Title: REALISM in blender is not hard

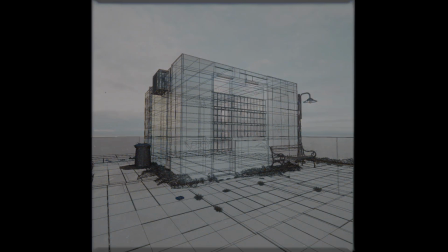One of most common tips for creating photorealistic scene is to use high quality PBR textures, but does it have to be like that?
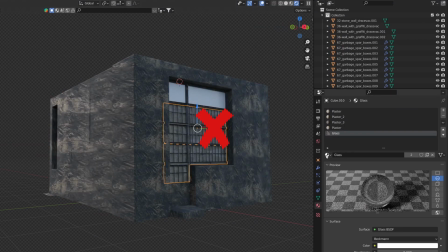Textures photographed under different lighting can result in non-realistic result if the textures don't match well with each other.
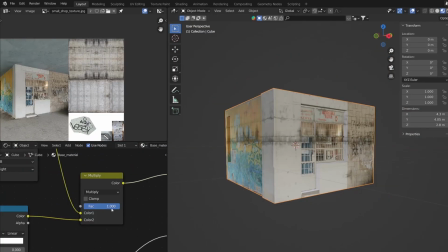In this short tutorial, we will create short video using only these two photos.
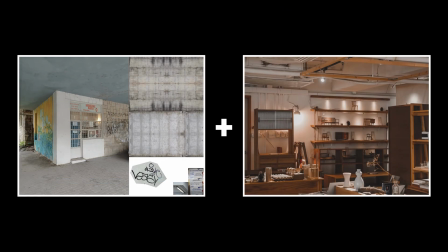One I took with my mobile phone in Collage with Concrete Texture plus one free photo from unsplash.com for interior.
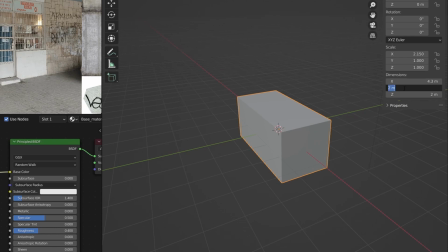I will start with a cube with the measures that match the size of a small store by eye.
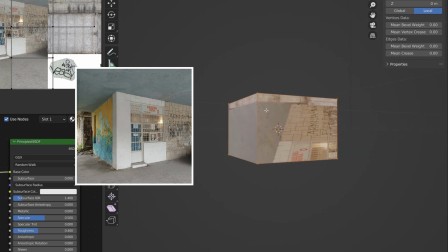Due to the angle at which the photo was taken, the best unwrapping option is the project from view.
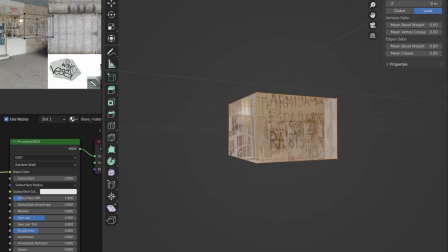I will try to adjust the camera angle similar to the one in the photo. Now I can fix the UV map as best as possible.
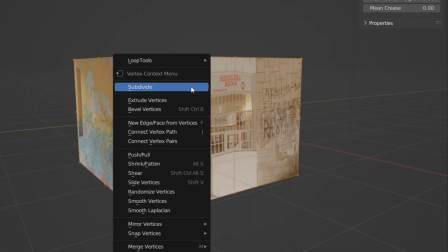Adding more geometry will correct the texture, but we will add loop cuts for a reason later.
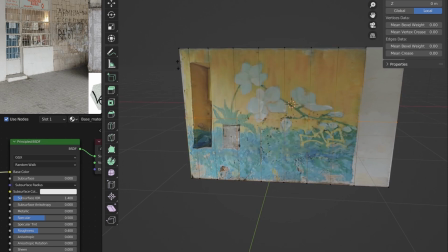Now I can add loop cuts following the texture and fix UV at the same time. By combining Ctrl-R for loop cuts and E for extrude,
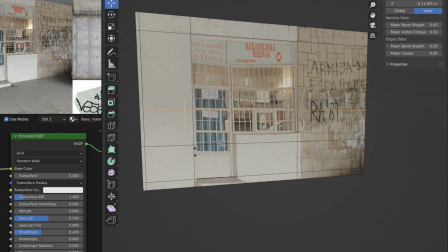I add more and more details, starting from the bigger and more obvious to the smaller ones.
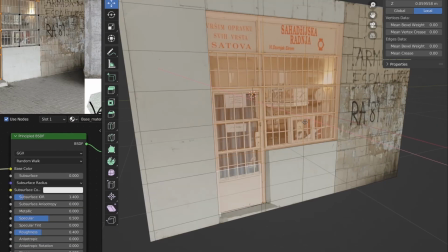This process takes some time.
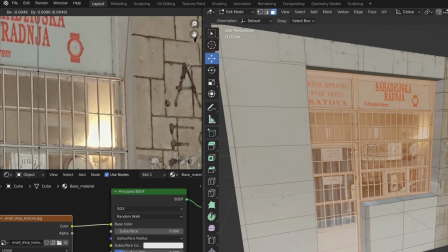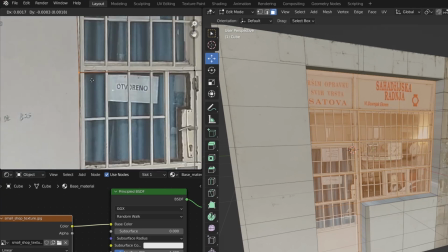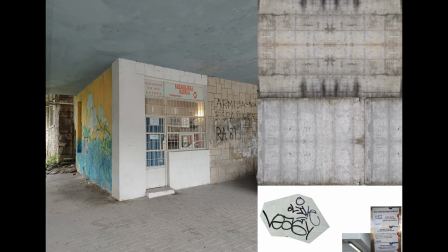As the base material, I will use the stored image for the base color and the concrete texture for the bump and roughness.
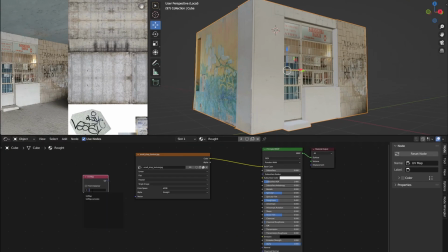Since they are both in the same image, we need two UV maps. Now we can use part of the image with concrete without affecting the base color.
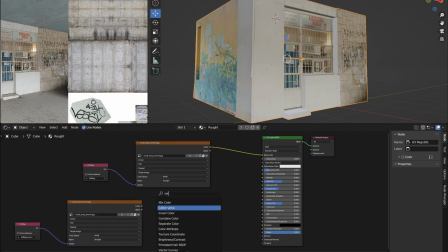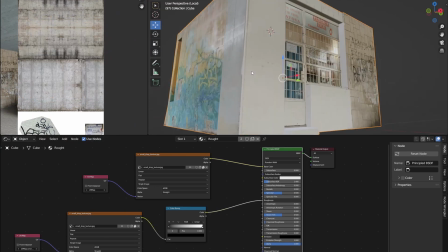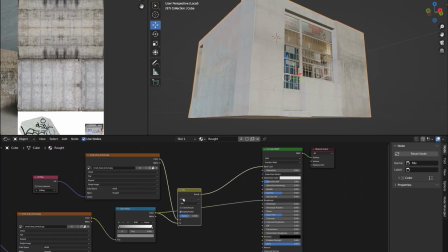I will add a part of the concrete texture also to the color input and for the bump I will use a combination of the concrete texture and the image of the shop.
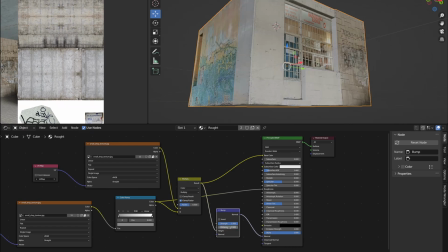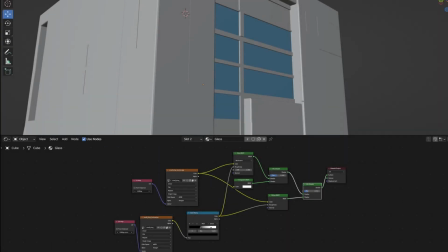For the glass material I will use glass and transparent shader.
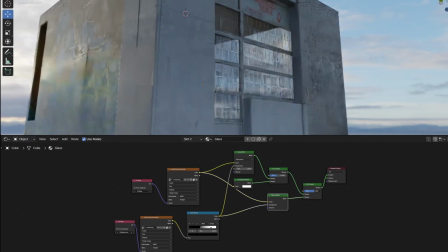I will also keep part of the shop image in color input and concrete texture for roughness.
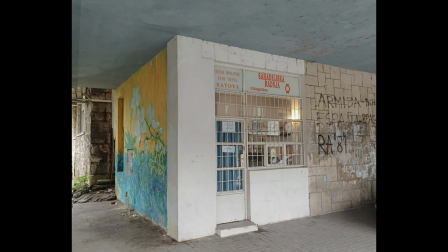For the interior, since I don't have much detail in this photo, I found one photo on unsplash.com.
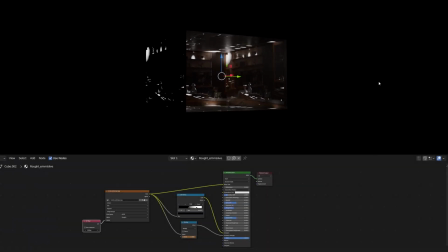If we plug it in the emission and emission strength, we get a light based on the brightness from the photo.
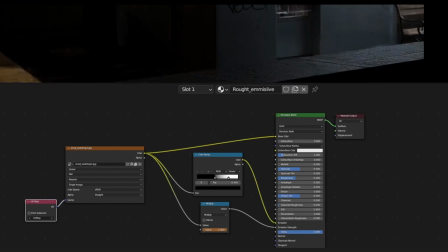With the color ramp we can control the bright areas and with the matte node we can control the intensity.
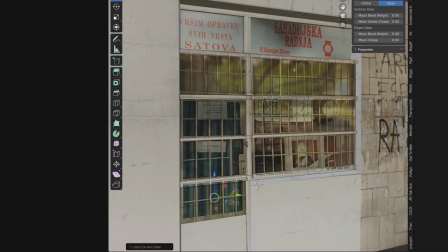For the mesh look door, I will use a wireframe modifier. I will duplicate the faces and add look cuts where I want the fans to appear.
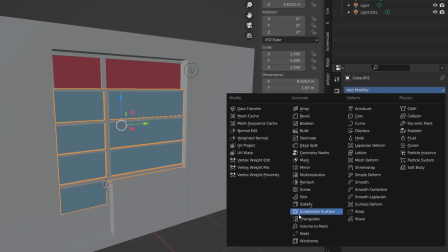The wireframe modifier will do the rest. Extruding some random edges, depending on the position of the light, we can create a shadows. Shadows will always make the render more realistic. Glossy concrete texture parts also add a lot of details.
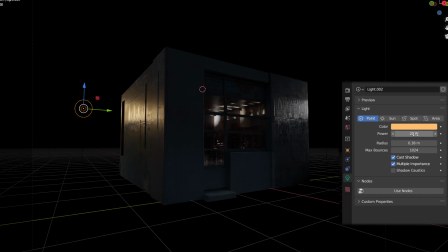You can highlight them if you increase the black parts in the roughness input in combination with light at the low angle.
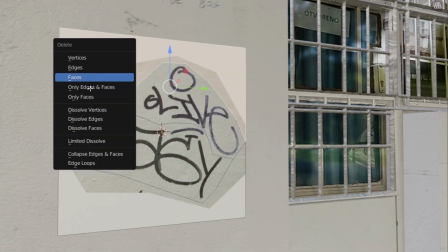If we isolate the lighter parts of the texture, we can use them as transparent parts if we stick them in the alpha channel.
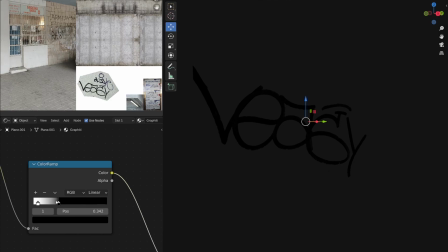In this way, we can easily add graffiti or dirt from another texture.
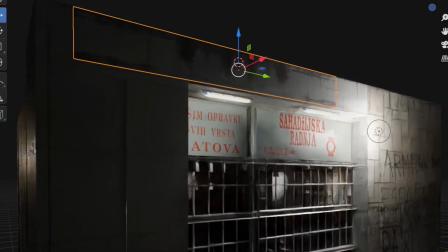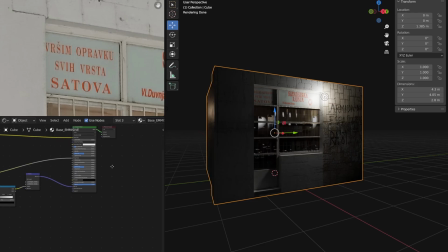All true is the daytime on the picture and the board on the top is not neon sign, I decide to turn on the light and turn it into a neon sign.
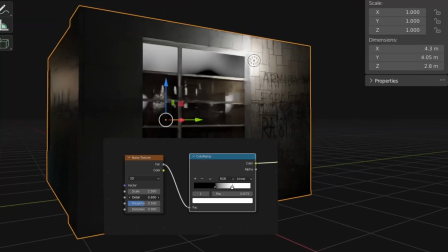A neon sign can look more realistic if we add parts that glow less. Noise texture is perfect for that.
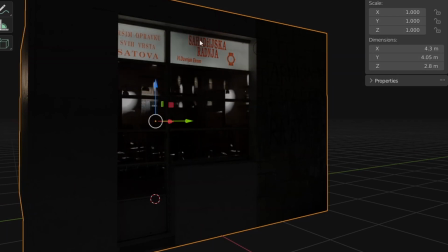I will also get the floor from the photo although it is not a good angle.